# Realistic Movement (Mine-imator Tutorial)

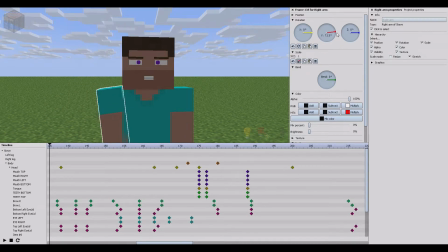0s
Hello friends, Quartz here, and today we're doing another Mine-imator tutorial. What we're doing today is lifelike movements. I'm not sure if that's going to be the title, but just go with me, whatever the title is, it's something to do with lifelike movements.
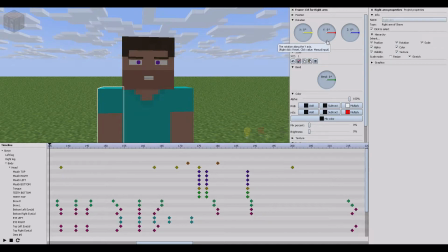16s
And it's just a couple of tips and tricks just to show you what to do to make your character come alive. Because at the moment, as you can see, Steve looks a bit dead. But that's okay, we're going to fix him. Now, I've made some things beforehand. I say beforehand, I've actually done a recording, and for some reason it didn't record right.
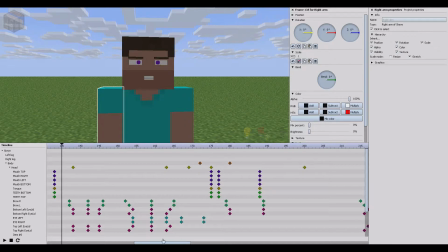35s
So what I'm saying is now is I've done it beforehand so I look more prepared. basically, what we started with is just the blink. Now, the reason for that is, hang on, let's move this just over here, right?
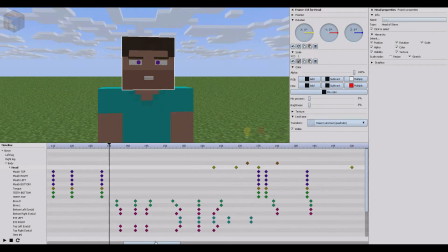51s
So we're starting here, 135. Right, as you may have noticed, I'm using the file from beforehand in my other tutorial about the lip syncing. So this download will be available once more. It won't have this extra bit that I've just done, but you will be able to get the Steve rig and the lip syncing basics.
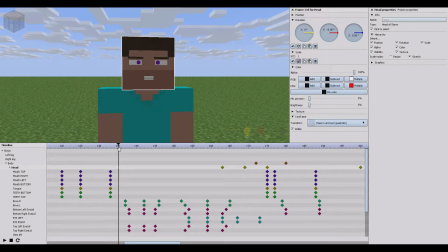69s
So you can mess around and do what you want with there if you want it, or do it yourself, whichever's good. And basically, hang on, that's not right. That's supposed to be there. See, symmetry.
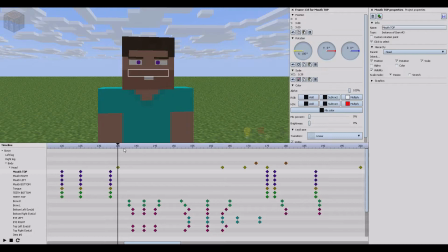82s
Okay, so basically just a couple of tips and tricks like I was saying. What we want to start with is blinking. Now, if I show you this, there, blink, right? And also what I'm doing is another trick is just have the head tilt.
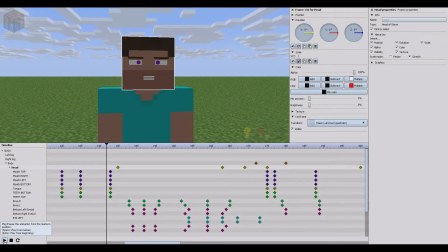101s
Have the head tilt, that's a funny word. But what we're doing is blinking because blinking really makes a character come alive. Now you notice what I did different, right? Because this was a very basic blink.
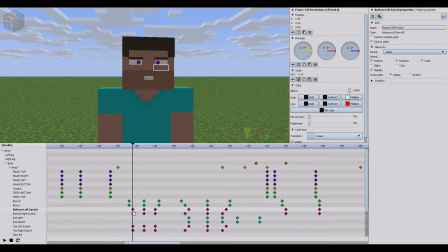115s
And what I've basically done is, obviously, bottom eyelids open, bottom eyelids close, bottom eyelids open, right? But with the eyebrows, I've made the eyebrows last a little longer because the eyebrows start first before the eyes blink,
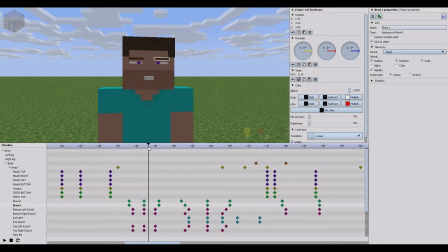132s
the eyelids blink, and then they're last to open. And if you close your eyes now, and think to yourself, you'll probably say that your eyes do move first,
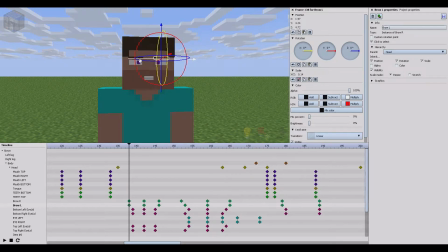146s
but I always think that I think it looks natural if the muscle looks like it's coming from the eyebrows first, as if it was pushing the eyelids down, and I think this looks more natural. Of course, that's up to you.
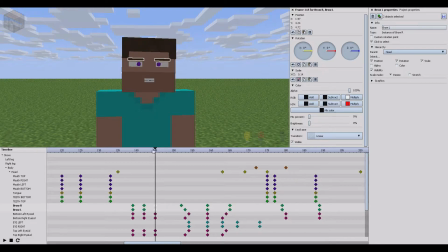158s
You can make it all symmetrical like that. We move the eyebrows in to where the eyelids are, and there, like that. Depends if you want that. Or the way I prefer it, like that.
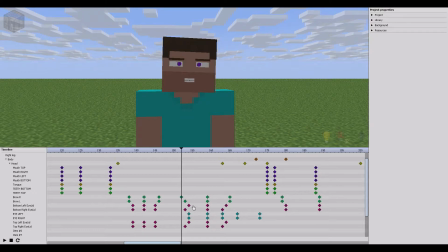179s
And this one is a bit more elaborate. I went over it before, but like I say, the recording didn't come out too well. For some reason, I was looking back at the recording, and I thought, wow, I'm working really quickly, because I'm like click, click, click, click, click, click. Then I realized it was out of sync. For some reason, the video started speeding up.
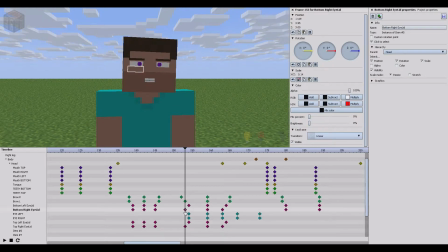198s
So what I've done here differently is I've made this eye slightly out of sync by extending this eyebrow. I've extended this and these two eyelids here.
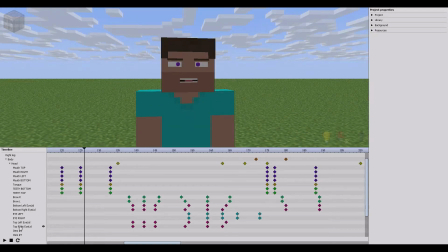211s
So, and obviously I've done it this side too, but I left the eyebrow the same. And I'd say a good trick is make sure nothing really lines up. If you want something to look lifelike, it's not going to be perfectly symmetrical. So there's your first eye one, and there's your second one.
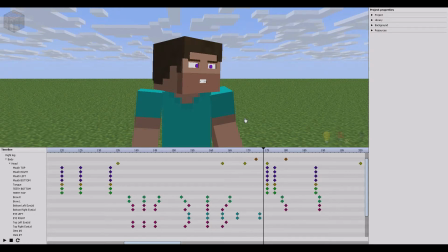227s
Which one do you think look more realistic? To be honest, they both work. If you could use both at the same time and mess around, then it would be fantastic, because just copying and pasting always looks the same.